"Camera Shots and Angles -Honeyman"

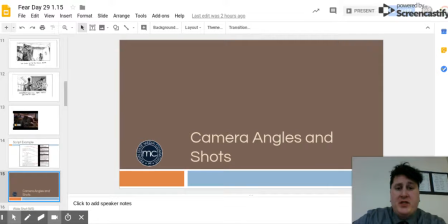(0:00)
Hello again. So if you just watched the script and storyboard video, this is now going to talk to you guys about camera angles and different shots that you can use.
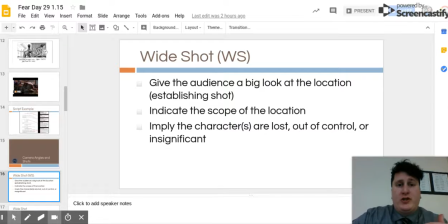(0:08)
One of the most important shots is a wide shot. This gives the audience a big look at the location.
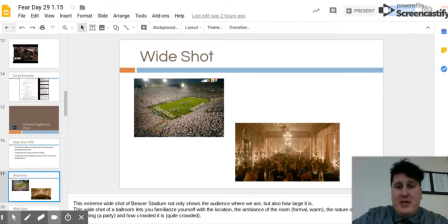(0:14)
It kind of establishes where they are. So here's some examples of this. I like this Seinfeld one the best.
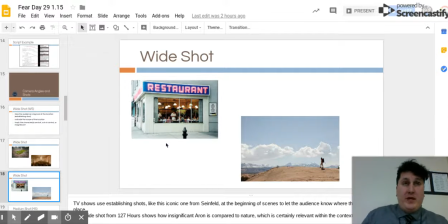(0:21)
Now, this is really important. So if I was going to make a film that took place in the school, my first shot needs to be of the school. If I was going to do a film where it takes place in a creepy house, I'm going to go over to my neighbor's house, which is all run down and looks really creepy, and I'm going to shoot that shot.
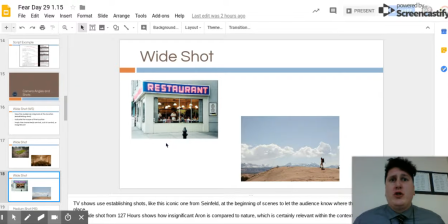(0:39)
But you just remember that this is the magic of film, guys. Just because you use an exterior shot doesn't mean you actually have to go in that building in order to do it. We could totally film it at one of your houses and use a shot of somebody else's house that might look creepier.
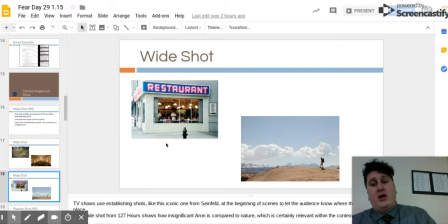(0:56)
But so the wide shots are really important in order to establish what's taking place, where it is taking place.
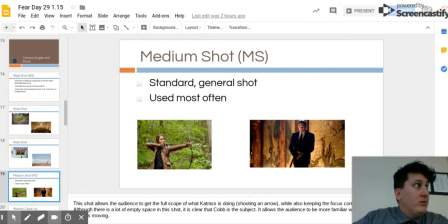(1:03)
The medium shot's another really commonly used one. This is your standard shot. It's the one that you're going to use most often. It's kind of just from like the waist up, and you can see usually multiple people.
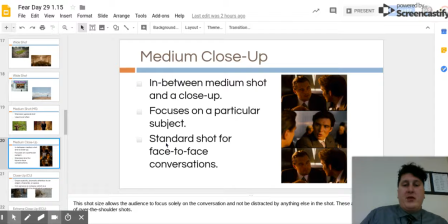(1:17)
Then we've got the medium close-up. This is really good for focusing on a specific person, especially in like a conversation. So the camera would cut back and forth between these two people, but we kind of see them from like the chest up,
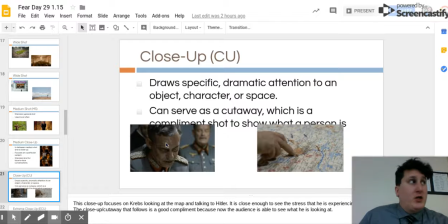(1:32)
like in CNN 10, the way that we see Carl Azuz. Then we've got the close-up, which is really good for drawing attention to emotion or details. If you watch that Jurassic Park video, or if you watch the Lonely One video,
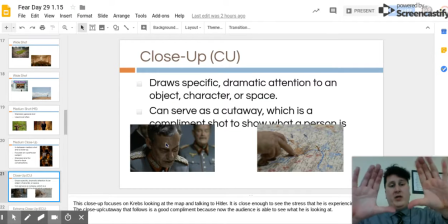(1:46)
you'll see two great scenes with them trying to lock the door where they zoom in on the pans struggling to get the locks in. And it really adds to that suspense.
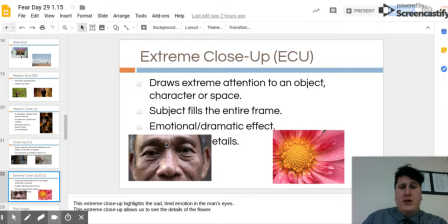(1:57)
Likewise, extreme close-ups can be really good for showing specific attention on an object, like a small detail, or emotional dramatic effects. I would say don't overuse the extreme close-ups, though, because it takes all the power away from it when we overuse it.
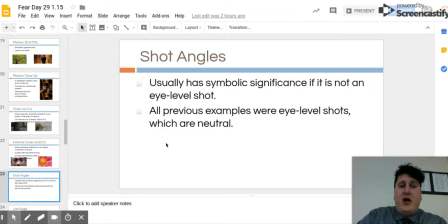(2:13)
Now, there's many different shot angles, and they all have different symbolic importance and significance. All the previous examples that we saw were kind of just eye-level shots, which are kind of neutral.
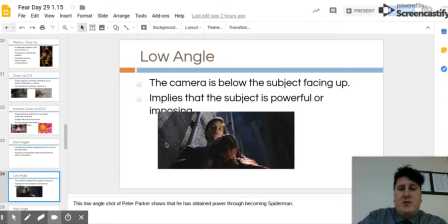(2:24)
This is a low-angle shot from Spider-Man, where he's got his costume in his hands and he's looking up, and the idea is in the audience's mind that he is more powerful because of it.
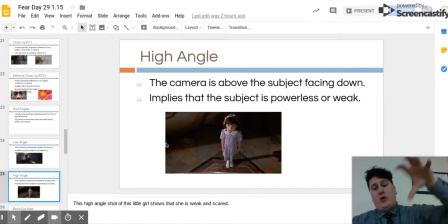(2:37)
Likewise, the high-angle shots when the camera's all the way up here going down, makes it seem like the person is small and insignificant and weak.
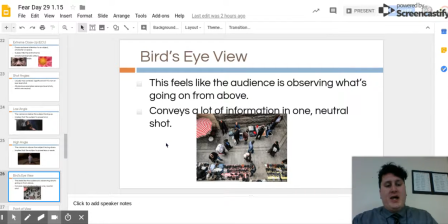(2:46)
Bird's eye view is kind of like the wide shot because it like establishes the setting. This one is probably going to be the hardest for students to actually do.
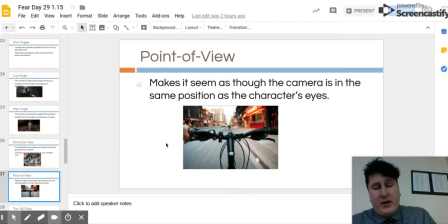(2:54)
Point of view shots are super effective. In the Lonely One video at the end of this presentation, it's got a great couple examples, but this makes the audience feel like they're seeing characters' eyes, which can be a really effective way to build suspense.
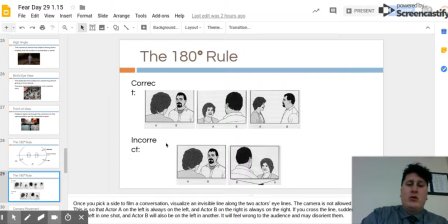(3:10)
Lastly, I want to talk about the 180 rule. This is when you're having a conversation. If the lady is on the left side of the conversation in the first shot, she needs to stay on the left side.
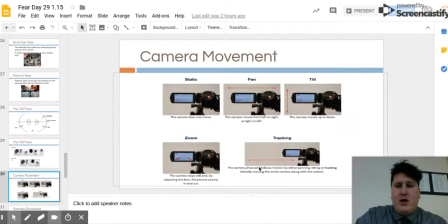(3:20)
If you're bouncing them back and forth, it's like she's teleporting or something. Camera movement along with camera angles is really important. We have static shots that just stay the same. We've got panning shots that move left or right, tilting shots that go up and down, zooming in shots, and then tracking shots.
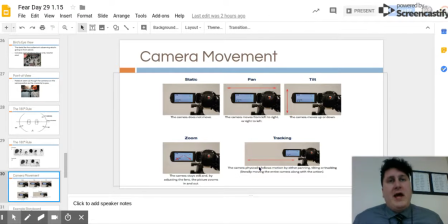(3:40)
The tracking shots are the coolest but the hardest to do. They actually follow all the action that a person is doing. And the camera just moves with them. So definitely use these things to your advantage. Every single shot should not just be static shots. Now, here's an example of the storyboard.
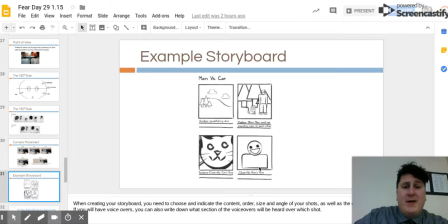(3:57)
Notice that it's not a beautiful piece of art. This is meant to be a functional tool to help you guys plan your story better.